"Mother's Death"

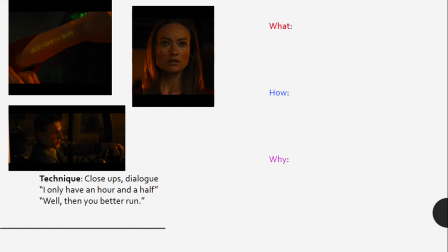And also, it's showing the kind of blasé attitude of people, meaning that people don't really care that this is what's happening to others. So how do I know those things? Well, the close-ups are working there together.
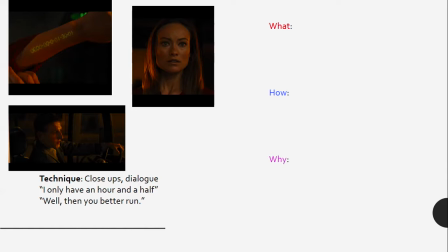She show us the clock, and then we see the close-up of Rachel's face, and she's terrified. She knows what this means. Right? She knows this is going to be, this is her death. This is how she's going to die.
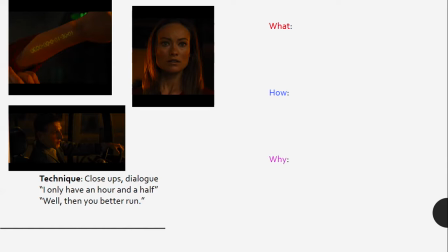And then we have the dialogue and the close-up of the bus driver. He says, well, then you better run. And he's not even looking at her. He looks away from her. So it's really this disconnect. He doesn't care. He sees it. He must see it every day. This is nothing new.
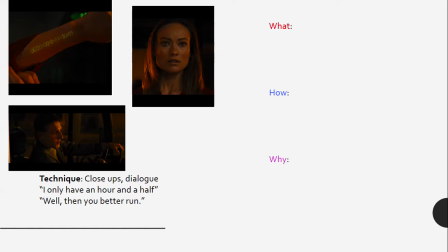This is just the way life is for these people. So it's not shocking. So why is it important that we understand that? Why is it being shown? Well, it's really showing the normalization of this kind of thing,
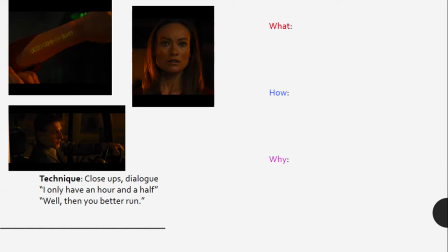how if people can't afford simple things like bus rides and it's a choice between a bus ride and their own death, those sorts of things, and the choice is taken out of their hands, it shows us that it's devastating for those people, but it's just a regular part of day-to-day life in these areas.
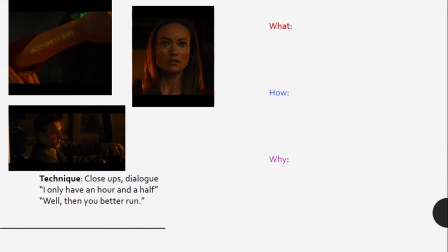So it's nothing unusual. This is just what happens.
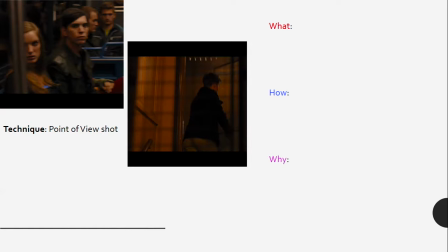And then straight after that, we have these point of view shots from Rachel, and we see two of them. So the top left one is when she's still on the bus. She looks down the bus and no one's helping her.
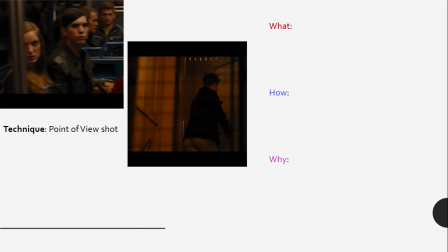And then later on, when she's running, she's screaming at this person to help, but he slams the door on her and runs away from her. So what are these point of view shots showing? Well, they're showing this idea that people don't step up and help.
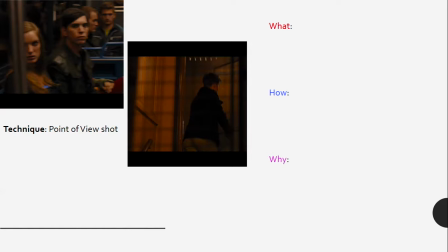If there's a dire situation, people tend to just stop and watch, or not help when someone really needs help. So how do I know that? Well, the fact that these shots are from Rachel's point of view really puts us in her shoes.
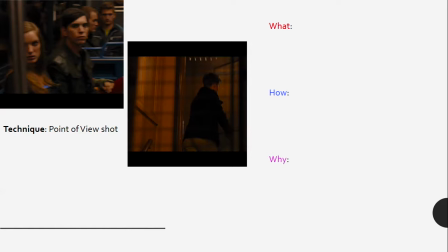So they look on the bus, they look at us, and then they turn away, and this man's running away from us. So it gives us this real sense of helplessness for Rachel, and the fact that nobody's helping her. No one's even interested in thinking about helping her. So why is it important?
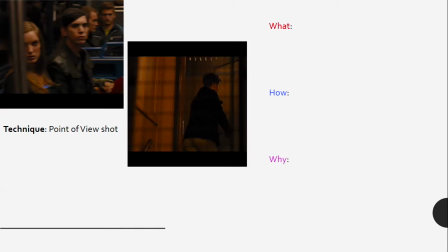Why is this being shown in this moment? Well, it's that real idea of the passive bystander, that, first of all, not everyone is responsible for everybody else, but that's the environment that's been created.
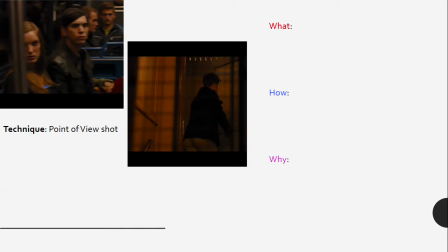It's everyone for themselves, basically. People on the bus, because they're in this district, they probably don't have the time to give away. So it's not that they wouldn't want to help, it could be that they can't, or they're waiting for somebody else to help her.
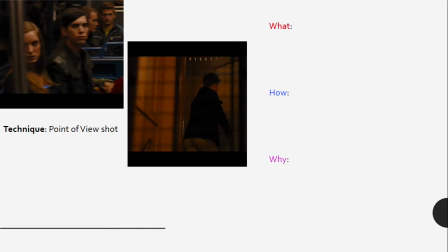And again, it happens every day, it happens all the time, it's just part of normal life. And the man running away from her, he is in this bad area, he might be thinking she's going to hurt her.
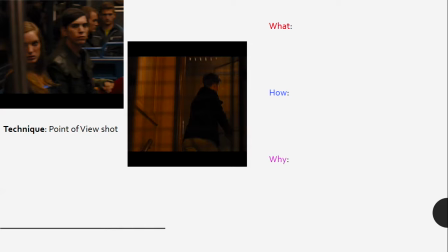What it's really addressing is that people have so few options that they just need to look after themselves in these areas, these poorer areas.
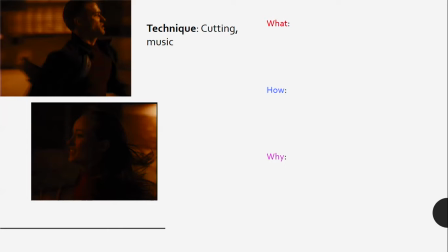And then we have these two techniques together, so the cutting shots and the music that's playing over the scene when Will and Rachel are running towards each other. I suggest you pause this video here, and go and listen to that music specifically when they're running towards each other.
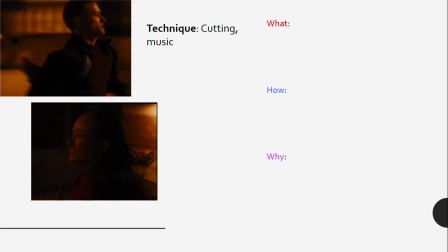So we know the cutting is when the camera goes from one character to another and back again, and the music is playing over the background. So what is this sort of showing?
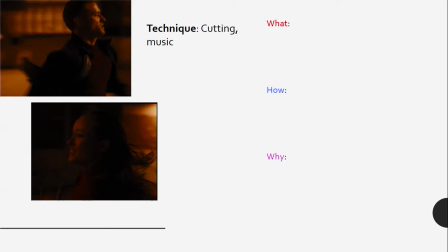What is this cutting and music doing? Well, I think it really presents the sense of hopelessness.